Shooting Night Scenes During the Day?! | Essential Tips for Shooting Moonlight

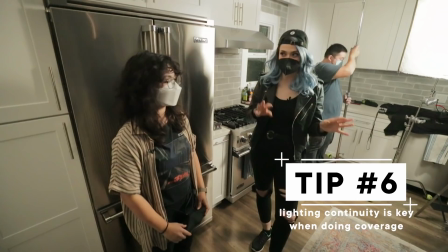12:17 We don't keep the exact same lighting, but it should look similar enough to be believable.
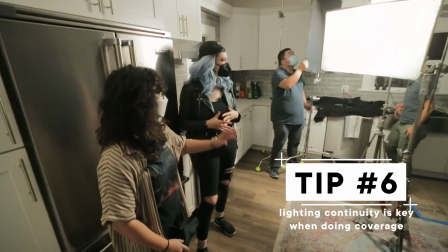12:22 Right. How are we accomplishing that? So for this one, we just needed a little bit more punch from this light, but we were at 100, so what we did was move it in.
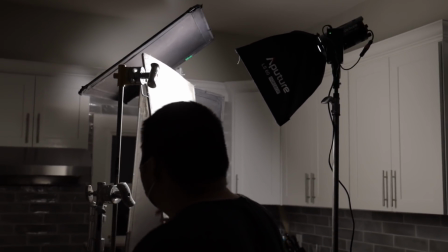12:30 We have the silk fully playing on him now. And then this is gonna be our big whip pan shot into the other whip pan.
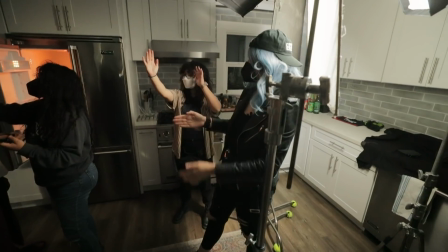12:37 Right. If we walk with a solid though, wouldn't it be like too square of the line? Like wouldn't the lines of the solid be too square for a natural shadow?
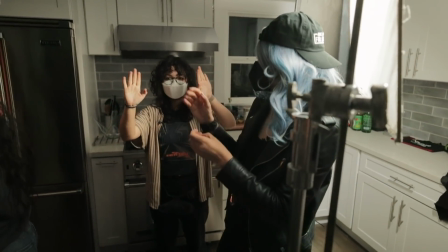12:46 Yeah, I mean, I was trying to, maybe we can like rotate it a little. Well, even if you rotate it like this, it might be too hard.
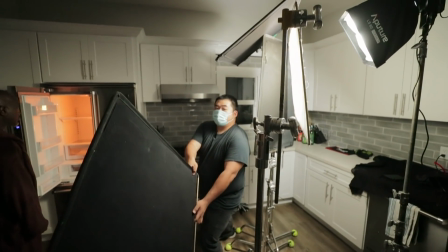12:53 Oh, okay. Kind of looks like just the yeah, body, since we're so like close.
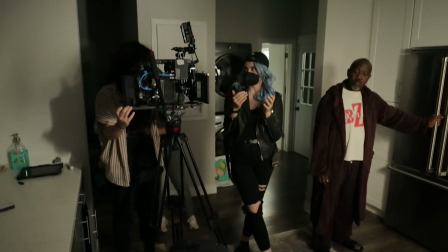12:57 When you pan it this way, your main thing is you don't want to pan into a bunch of lights, right?
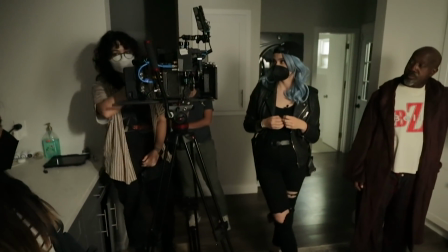13:03 Yes. So what's the solution here? So our solution, in order to not see the gear, is just having a black that we whip into,
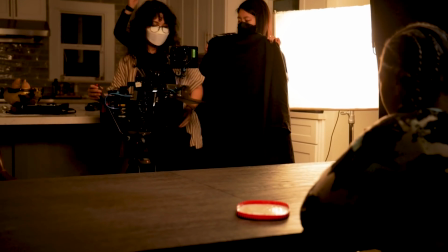13:11 and then when we do the other whip, we'll pan out from black. Yeah, because you might think that, you know, the cut will be hidden in the whip.
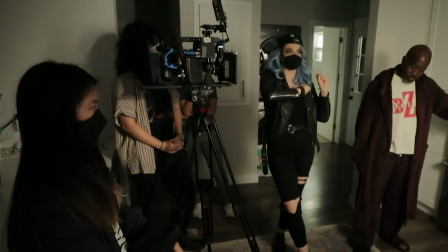13:19 It'll be going so fast, but you're still going into a large bright source, which doesn't make sense.
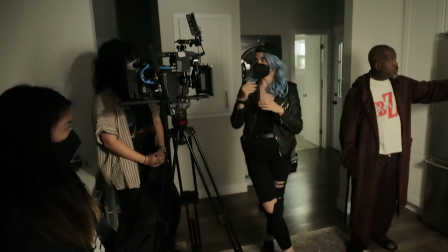13:25 Right. So having that black there is just, it's a good thing for the editor to have.
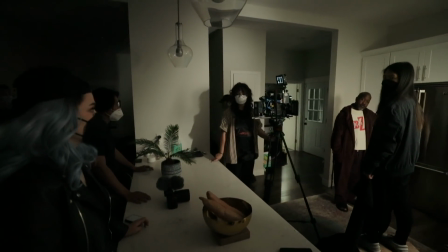13:30 So we're gonna go 3, 2, 1, action. And on the action, you're gonna open the fridge, see that there's nothing in it.
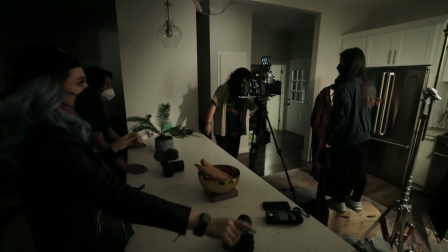13:38 Right after he sees that there's nothing in it, you're gonna do that shadow. Right after the shadow passes, you're gonna look around.
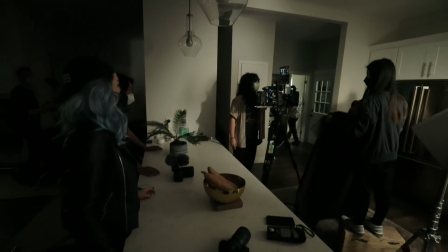13:46 You're gonna whip around. And then right after he whips is when you whip Natalia.
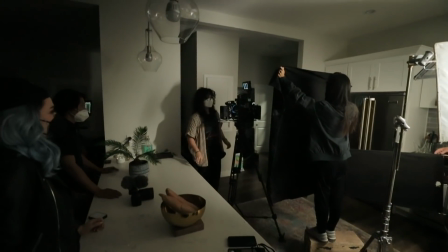13:51 Copy that. 3, 2, 1, action.
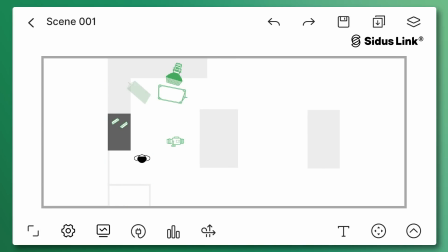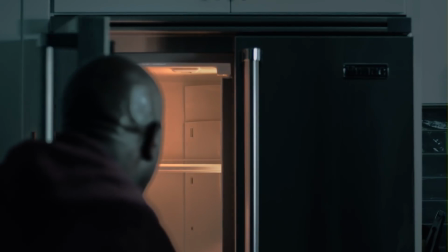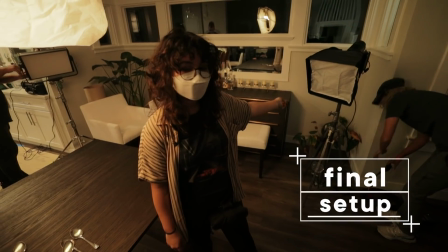14:08 So we have our light number 1 here, which is going to be our moonlight spill. It's an Aputure 60D with a softbox on.
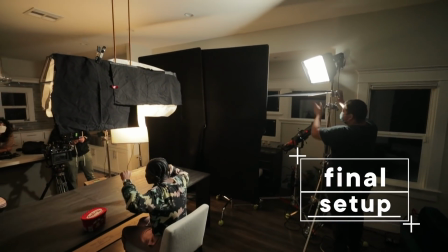14:15 That's going to ping our subject here, having her in silhouette. And then light number 2 are some B7cs.
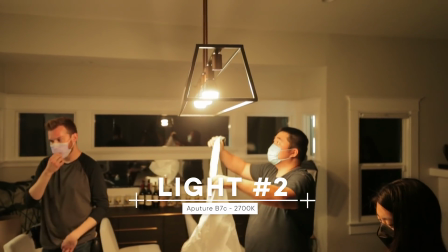14:22 And they're covered with this quarter grid, having like a little softbox over her, soft key light.
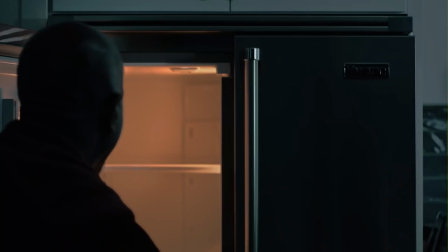14:27 That's going to pop on in the mid shot, revealing that she's there eating the ice cream.
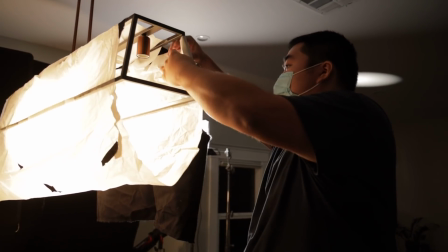14:32 So we have our key here, the 3 B7cs with the quarter grid, and to help sort of wrap that around front, what have we got going on back here?
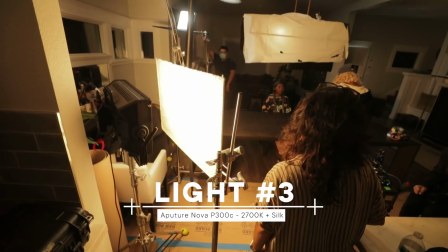14:40 So back here we have the Aputure Nova, and it's shooting through a 2x3 silk.
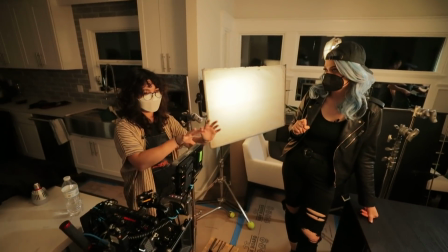14:45 This is just kind of emphasizing that key a little bit, so it's not totally raccoonized.
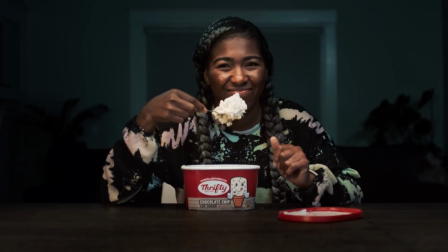14:49 It's just, so that's really, if she's eating ice cream, she's gonna be looking down. So we have another light back there behind her.
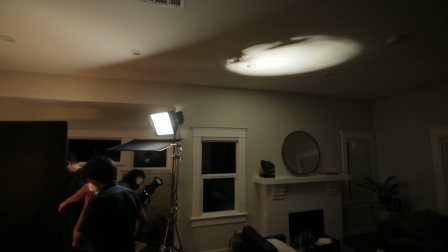14:56 that's bringing up the ambience. What's the purpose for that? Right, so we have the Aputure 300D Mark II.
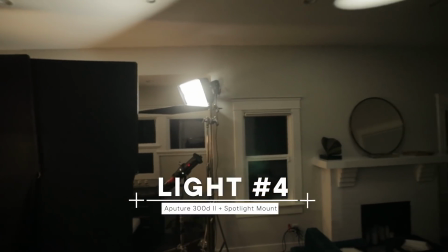15:03 It's bouncing to the ceiling, just giving us a moonlight ambience. Kind of, you know, giving us a little bit of color contrast separation.
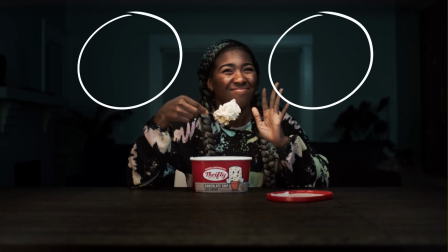15:10 She's in tungsten warm. Our background's a little bit in blue, that moonlight, getting the theme of what we just shot into this room now.
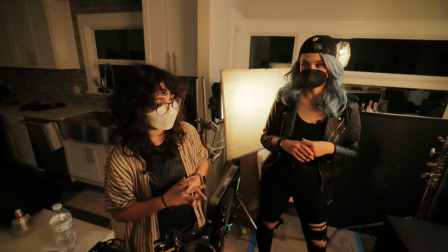15:18 And then to plus with that, we have the 60D playing on her,
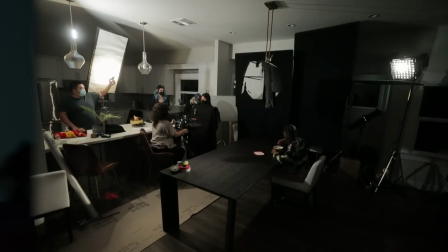15:24 having her head have some moonlight spill as well. Back to one. 3, 2, 1, whip, and on.
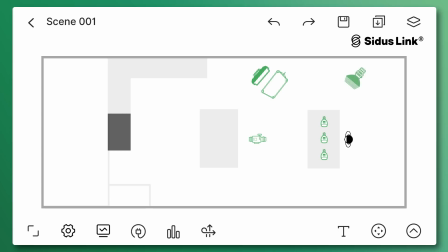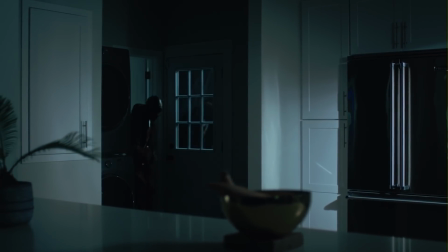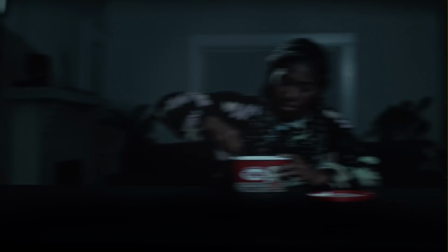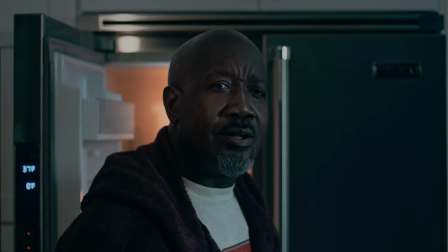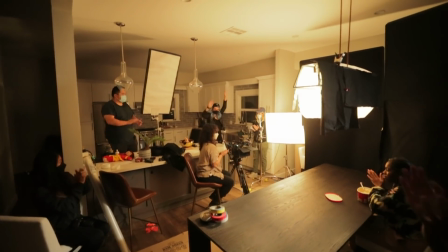16:12 All right, everybody, that's a wrap. Woo! Thank you so much for being here, Natalia. That was our episode on interior moonlight and day for night. What was your favorite part of the episode?